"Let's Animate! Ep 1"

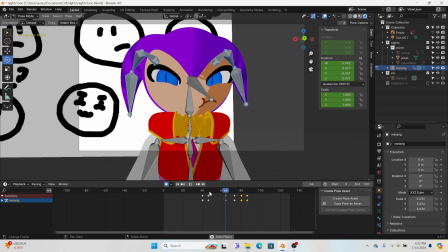[25:02]
What am I doing?
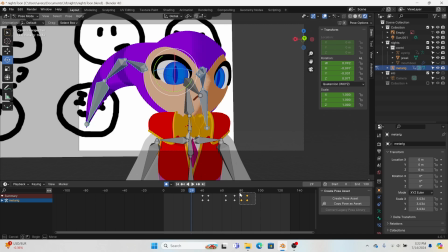[25:07]
Yeah, just, okay.
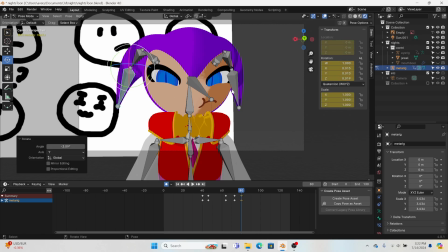[25:17]
You can have just the bottom ones do it. You're gonna do that. And then I can do like 2 frames there. Oh, R.
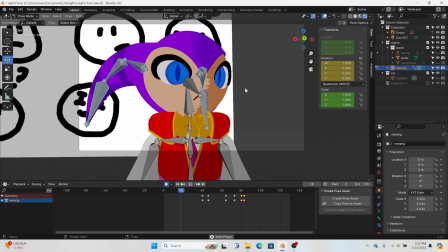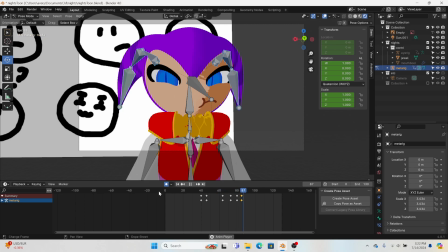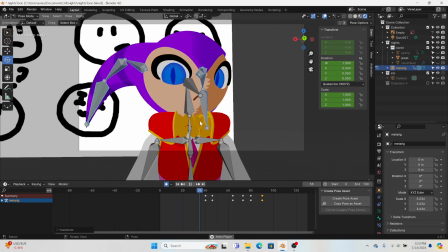[25:56]
This is hard. Pacing. Pacing is hard.
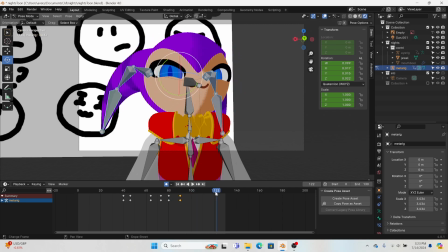[26:10]
I think that was pretty good. Yeah, that seemed good. Okay. And now, after a few moments of peace,
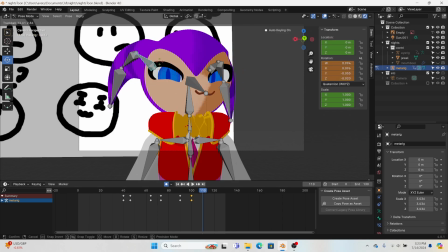[26:23]
they're gonna do something again. So they're gonna go up because the way the head's moving. Up. I think they would go up slightly. Maybe not that much.
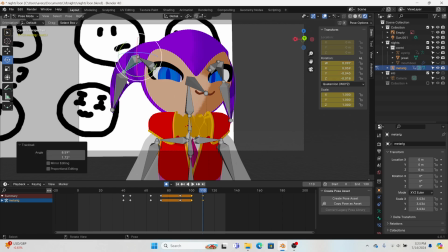[26:41]
Just a little bit from each. A little bit from each. A little bit from each. Same applies for you. A little bit. A little bit. A little bit.
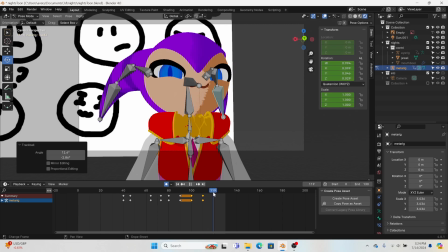Okay, now that you stopped, now you can return, but you have to also go down a little bit.
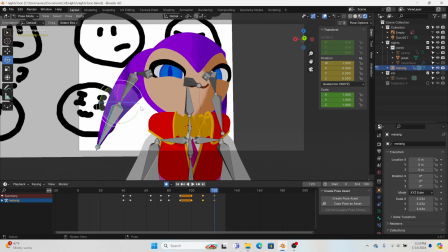[27:10]
Down a little bit. Because you got the follow through. You got the follow through. Steps of animation. And then here.
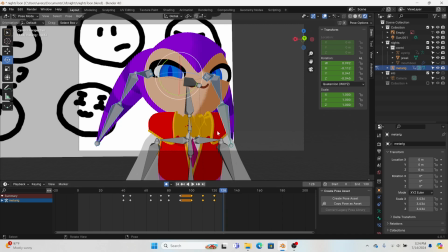[27:28]
You can go back. See if that works.
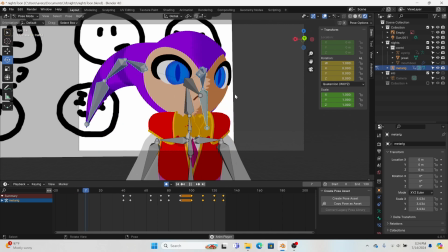[27:38]
Nope.
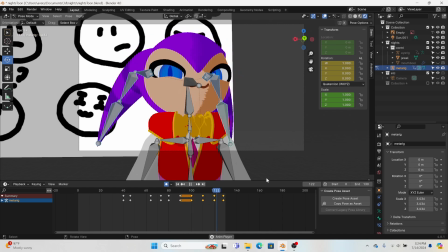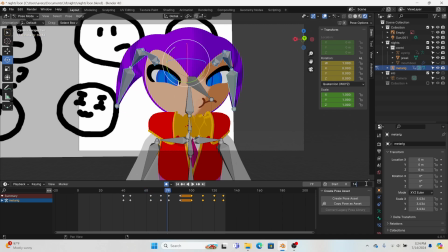[27:48]
Expand the time.
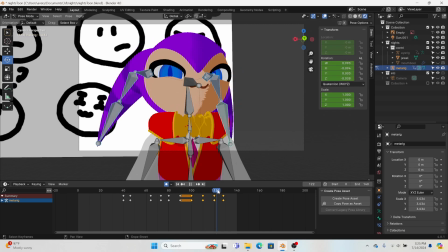[27:52]
Up.
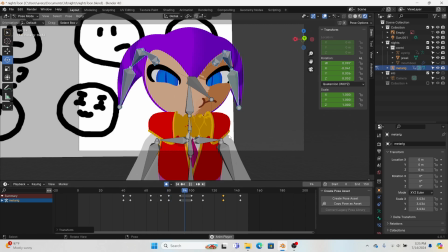Now that seems too much. I mean, too. Ah. I'm not sure. Because they're going. The head's moving down, so they're resisting airflow.
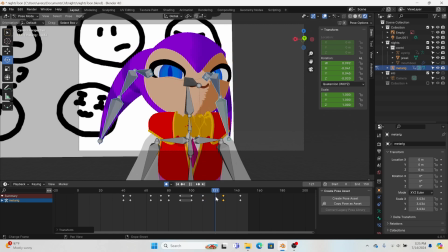[28:29]
So they should go like this, and then when the movement stops, they should point down. And then they should spring back to where they're going. Maybe the thing is, maybe they're too much this way?
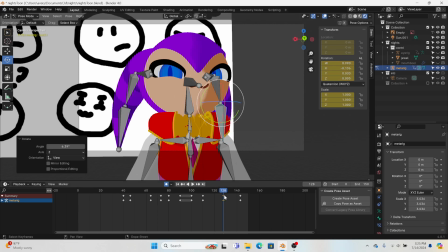[28:44]
Maybe spring them in a bit. So
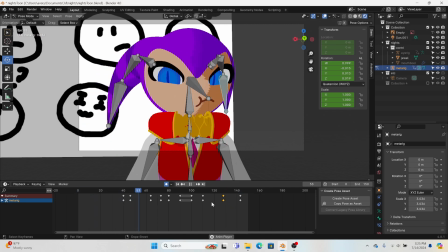okay, I think the movement stops here. So that's when they should start doing that. And then they should come back here.